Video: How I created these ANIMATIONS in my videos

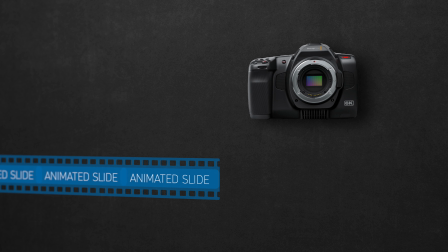3:59 Then I go and shoot other video content such as B-roll and product shots for example,
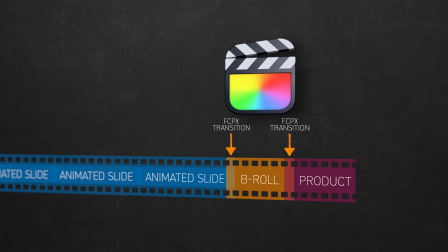4:03 and that's when Final Cut comes in to combine all this together using those plugins and transitions with unique effects that cannot be achieved in Keynote.
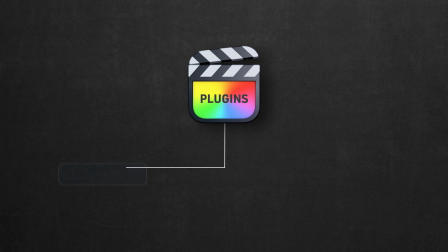4:10 So there are 3 types of plugins I mainly use: transitions, callouts, and framing plugins.
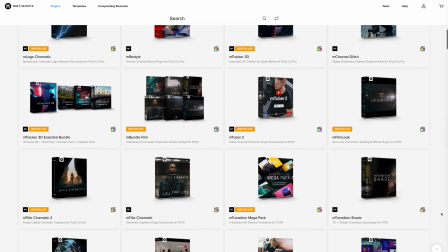4:16 My go-to source for all of these is Motion VFX. They're specialized in creating really high quality and reliable plugins, mainly for Final Cut and Motion.
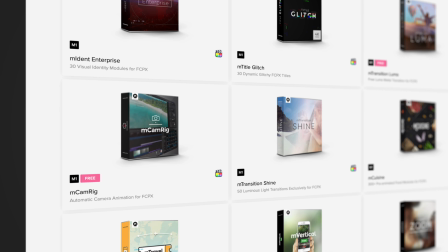4:25 Such as this zoom effect I frequently use when I want to draw your attention to a specific subject.
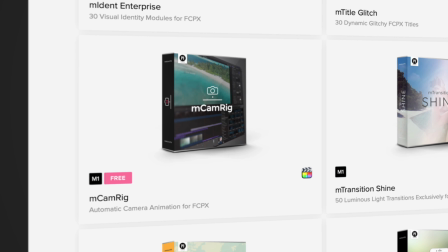4:30 In this case, it's the plugin itself. It's called AmCam Rig, a super cool plugin that gives you dynamic zoom and movement control over a virtual camera.
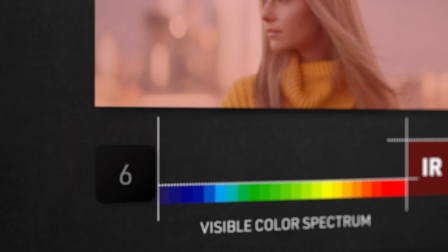4:38 It's great as it makes a boring 2D surface look more 3D. And of course you've seen it in all my videos, so you kind of understand why I like it.
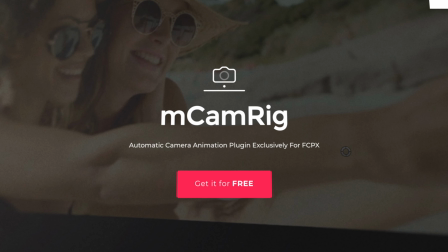4:46 And the amazing thing about it is that it's free. I'll leave a link below.
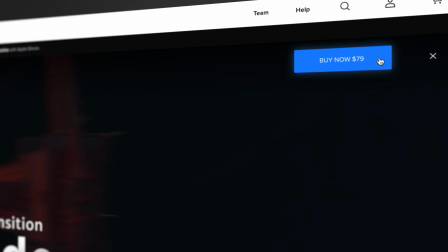4:50 I find their other plugins to be on the pricier side of the market, but the quality of their products and their great customer support justifies it all and makes it all worth it.
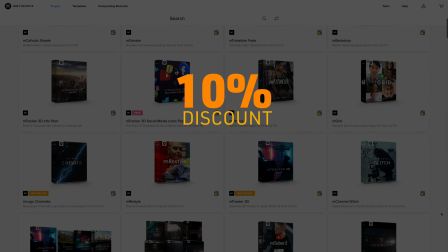4:58 The other good news though is they're offering us 10% on all their products if you use the affiliate links below with the code DPJ10.
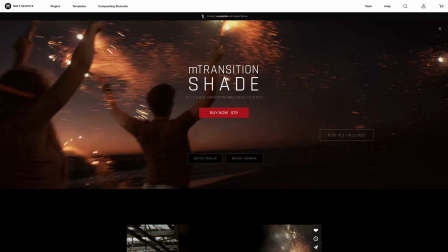5:06 And no, Motion VFX is not sponsoring this episode. I paid full price for all the plugins I'm using here.
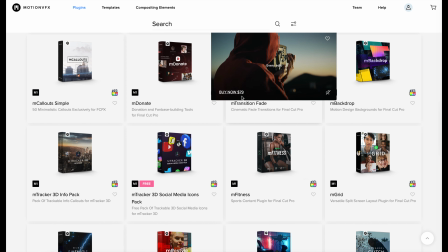5:12 I do truly believe in their plugins, which is why I'm using and recommending them to you. And they were just kind enough to offer us 10% when I asked them. Okay, let's go back to those 3 types of plugins. As we already saw, MCamRig is the one I use for the dynamic framing.
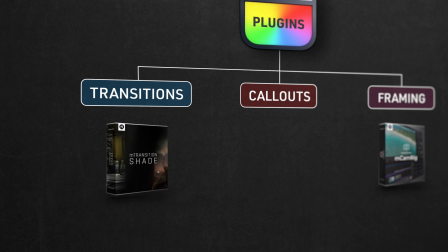5:26 Then going to transitions, my favorite is M-Transition Shade, creating this kind of shadowy transitions you've seen in my episodes. They just released a more subtle version of it, which is more of a stylistic fade to black effect.
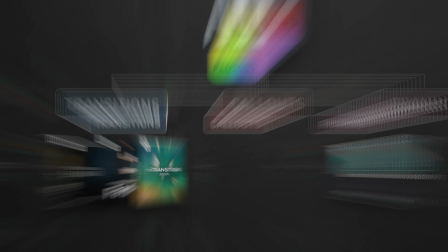5:38 The third transition I use is M-Zoom. It has this energetic feel to it that helps a lot when you need to make your video more dynamic,
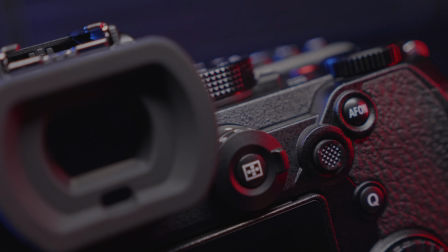5:45 like in my S5 review episode for example, where I matched the B-roll camera movement with the transition direction,
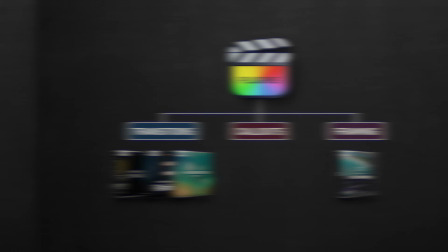5:51 resulting in a very dynamic looking outro. Moving on to callouts, I mainly use M-Callouts Simple and M-Callouts Tech.
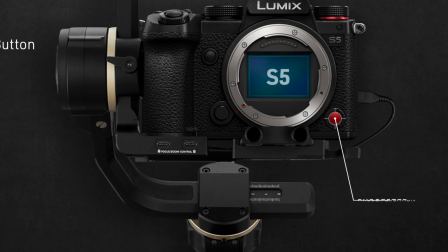5:58 Those are the kind of funky animated titles I sometimes use to tag subjects, like here for example.
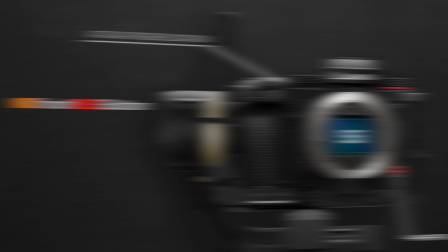6:04 Sometimes it's static, and other times it tracks the motion of the subject.
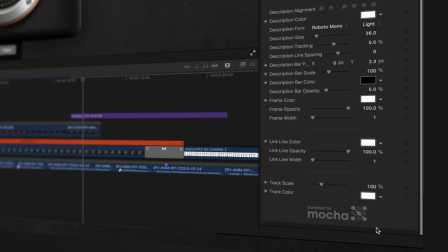6:08 All those plugins are powered by Mocha, the most powerful industry standard professional tracking tool that's actually used in Hollywood.
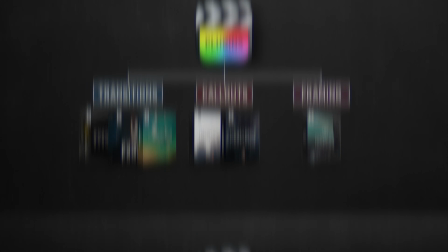6:16 And that's mainly what I use in my episodes. Of course, there's a lot more plugins out there to choose from that can fit your needs and taste.
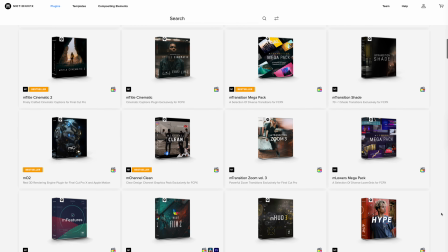6:23 So check them out, and don't forget, if you're interested in any of them,
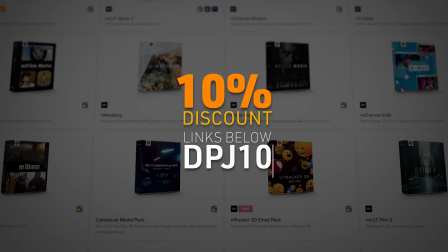6:26 you will get 10% discount with the coupon code DPJ10 at checkout when you use the affiliate links below, to which I'll thank you for, as your contributions will help me grow this channel. So there you have it. Let me know if I answered all your questions, and feel free to ask me anything in the comments below. Thanks again for watching, stay safe, and I'll see you next time.